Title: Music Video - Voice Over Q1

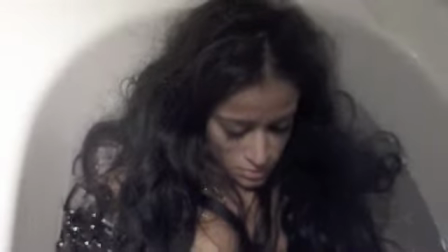[0:04]
My music video is based on the story of a woman that's partner cheats on her with somebody else.
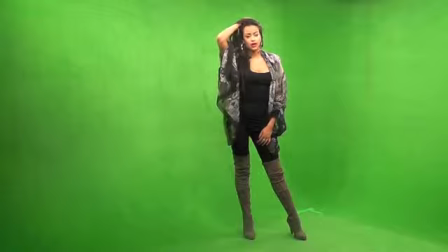[0:12]
I use dramatic elements to demonstrate her feelings towards the situation.
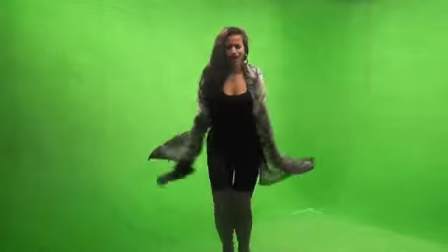[0:18]
I did this through special effects, black and white, slow motion, and dramatic acting.
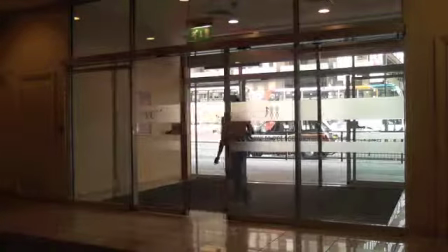[0:25]
I use different shot types from different angles to make my music video look as professional as I possibly could.
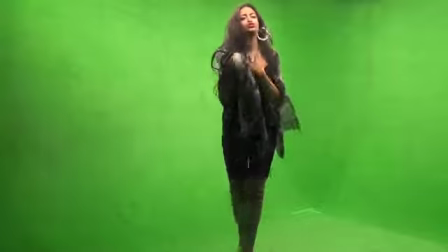[0:33]
I chose to include a green screen scene so that it's demonstrated that I
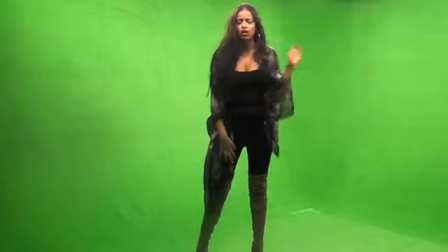[0:38]
did use different type of media conventions to make my final project as professional as I could.
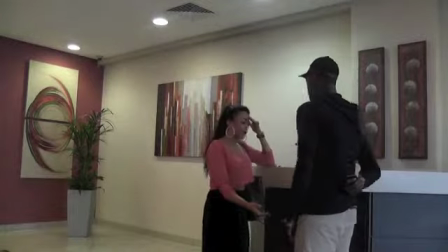[0:45]
When people think R&B, hip-hop, music industry, they think naked women, drugs, alcohol, money and cars.
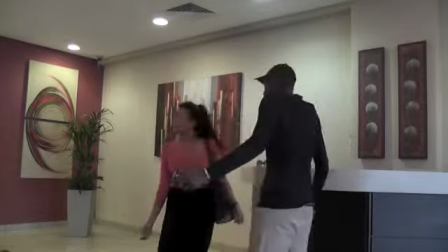[0:53]
However, I wanted to demonstrate a different side of this industry, just like Ashanti does it through her music videos.
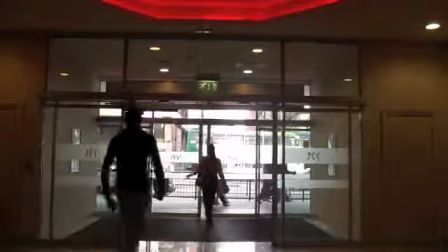[1:02]
In different scenes, the lighting varied in my music video. This was done so that realism was a part of my music video.
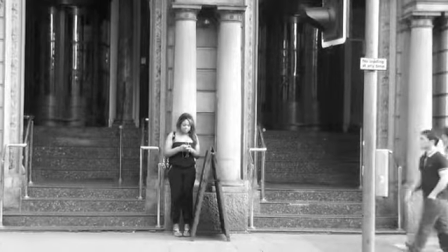[1:11]
For this section in my music video,
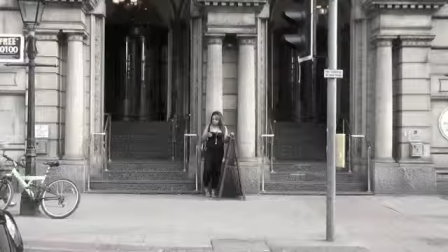[1:13]
I chose to not use a tripod and use my own hand so that it looks natural and it looks as though the two people are being spied on.
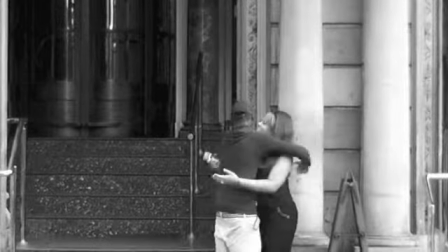[1:21]
I chose to make it black and white and also use slow motion to make it effective and professional.
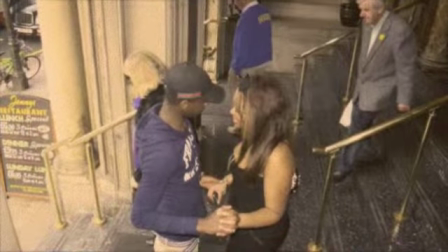[1:30]
I also chose to use still images for effectiveness purposes. I also added an effect to them to make them look old-fashioned.
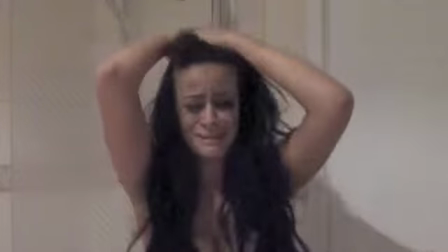[1:40]
Making my music video as dramatic as I possibly could was a must for me, due to my song choice.
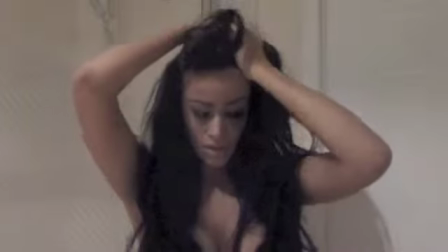[1:46]
At one point, I chose to break the fourth wall and look into the camera to engage the audience.
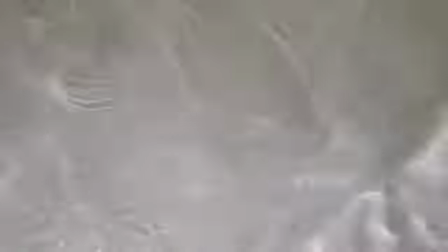[1:57]
I tried using water to make it look like I'm giving hints as to what happens at the end.
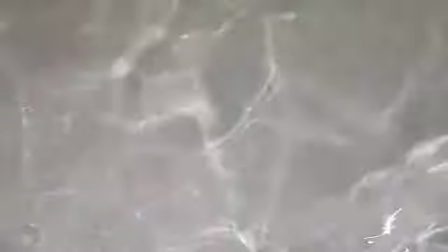[2:04]
Here is an example of black and white effects I used in my video to demonstrate the past, and slow motion to demonstrate dramatic effectiveness.